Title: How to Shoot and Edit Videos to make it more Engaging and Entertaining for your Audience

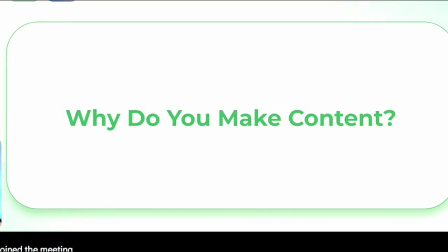(0:00)
this whole presentation, I kind of come into it with the lens of, okay, how am I helping you make better content or make the content that you want?
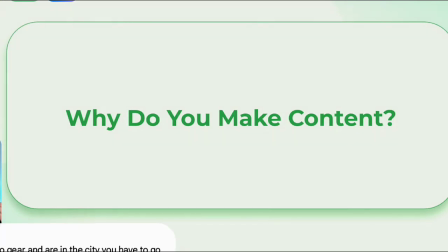(0:08)
How are we helping you take those ideas that you have, take that voice, take that unique POV that you have as a creator and share it with everyone else, right?
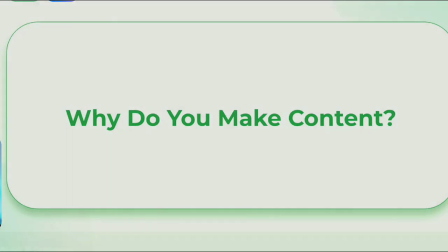(0:18)
So I'm going to kind of treat this as a bit of a survey. And so we're going to touch on a lot of different stuff.
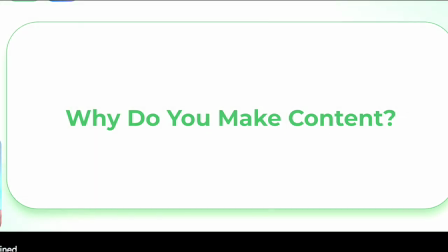(0:24)
But whether or not you choose to apply it to yourself, it's going to come down to, okay, this is why I make content. This is how it relates to me. And this is why I'm going to make these decisions.
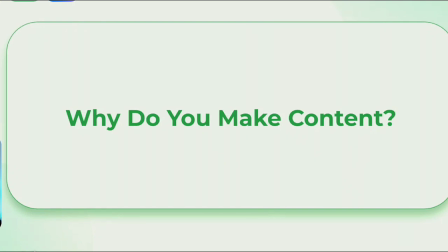(0:35)
So I know you guys are already at a level where you're making content that's doing well. You've hit certain milestones, and that's amazing.
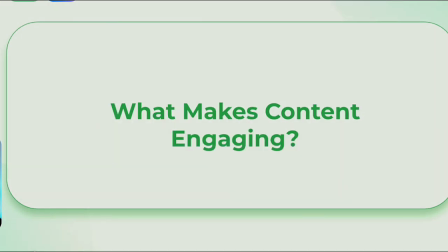(0:42)
So I don't really have to tell you what makes content engaging. But there are certain things on a visual side that we want to make sure are consistent and that you're really paying attention to, whether or not it's come to you subconsciously or intuitively so far, making sure that you're consistently delivering on that. If you're going to start expanding, maybe growing up,
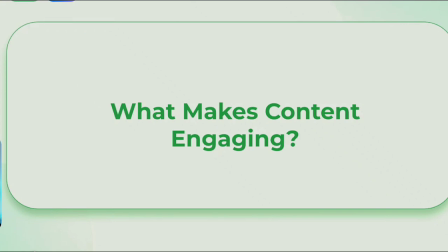(1:02)
if you're already doing brand partnerships or you want to continue to do more, making sure you can continue to deliver really good quality. Also, I hope this just gives you some ideas for how to maybe have a bit more fun
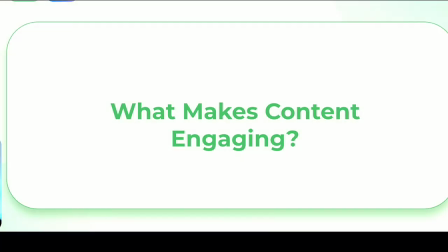(1:14)
and push yourself and experiment with how you're creatively delivering your YouTube content.
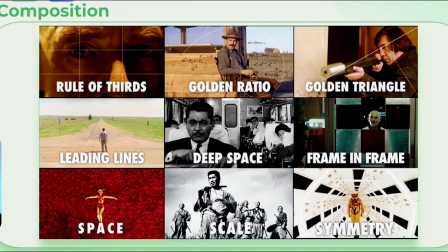(1:20)
So of course, I have to start with composition because that's one of the basics, right? So how are we making our shots? How are we organizing them so that they're visually appealing? Now, rule of thirds is a grid that we start off with, just how to organize our compositions, where are we putting the interesting elements that are on camera.
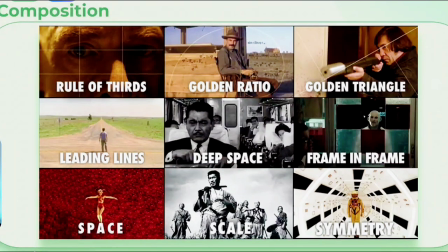(1:38)
But maybe you want to try and work with other different grids like a golden ratio or a golden triangle, right? That's all good and well. You can also make sure that you're paying attention to your elements of composition and elements of design. Now, if you go and search that, you're going to find a list. Maybe you'll find a list that says there's 7 elements.
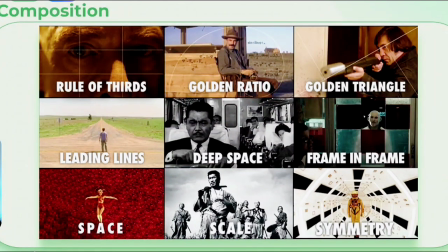(1:57)
Maybe you'll find a list that says 9. And they're all relative and probably relate, but some of them are going to have something more to do with maybe sculpture or painting. And these are ones that I think are a bit more relevant and top of mind when it comes to video content, right?
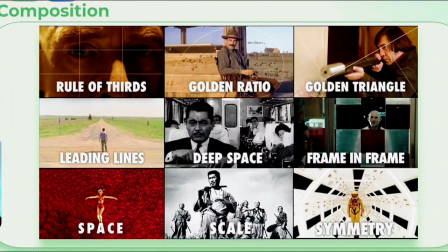(2:13)
So are we using leading lines to kind of draw our attention in or move the viewer through the frame? How are we using space, like positive and negative, but also how are we creating a sense of depth? Do we want to create that?
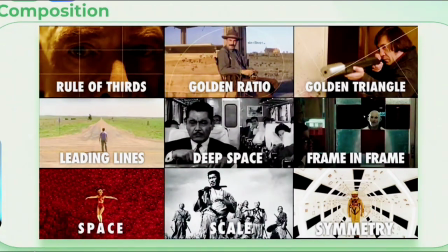(2:25)
How are we using scale to kind of push some of our point of views or how objects are relating to each other? And how are we using framing and symmetry? I think symmetry is actually something where people might call it basic, but I think for content that we're producing for YouTube
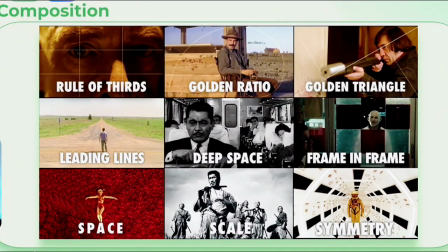(2:42)
and other, when it also gets spliced up into your shorts, right, for social media sharing, symmetry is actually a really easy one that is still appealing. It grabs the eye and keeps people engaged and watching.
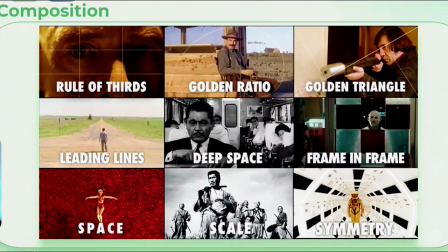(2:55)
Because you have to kind of keep re-hooking your audience, right? I'm sure you've all heard of using audio hooks or visual hooks to keep your viewers engaged. And so that way they don't fall off after a few minutes, etc. Having visually interesting shots will help you naturally keep your viewers watching longer.
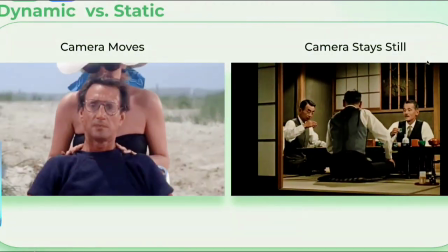(3:13)
Now, when we're doing video, one of the great benefits compared to like still images is that we can actually move our cameras
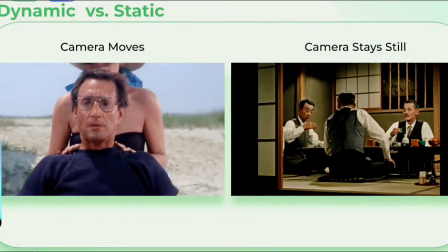(3:20)
and create shots that maybe feel more dynamic or maybe intentionally feel more static,
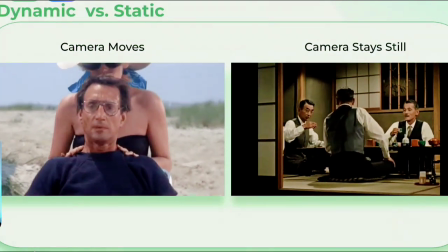(3:25)
right? Dynamic, your camera is going to be moving and you're going to see that movement. Like when we look at the GIF on the left, that's a shot from the movie Jaws.
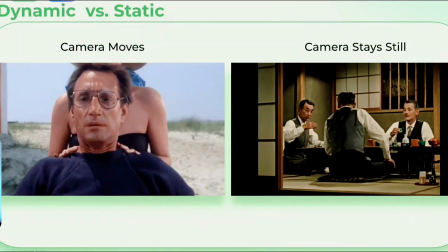(3:33)
Or maybe your camera is going to stay still and all of your on-camera talent, whether that's you or another team you're working with, they're going to be doing all the work.
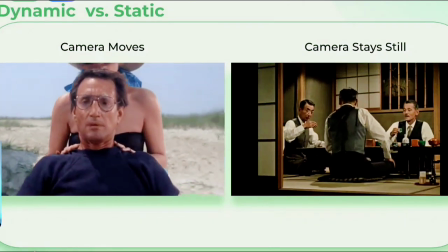(3:41)
Now the camera move, this little clip is actually 2 camera moves in one. It's a dolly in and out and also a zoom. They're using it at the same time.
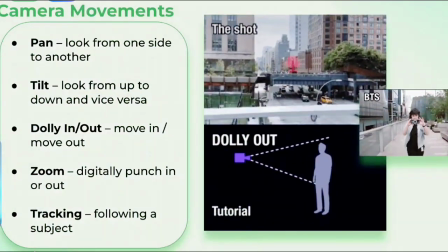(3:50)
So what does that mean? Well, if you aren't aware, camera movements could be panning. So you're moving your camera from one side to the left, left to right, or right to left.
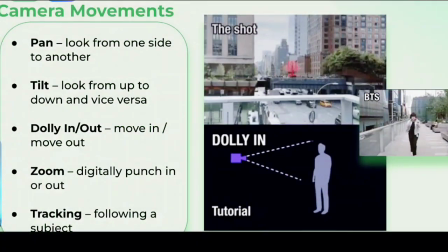(4:01)
Tilting, you're moving it up and down. Dolly in and out, you're physically moving your camera closer or further away from the subject.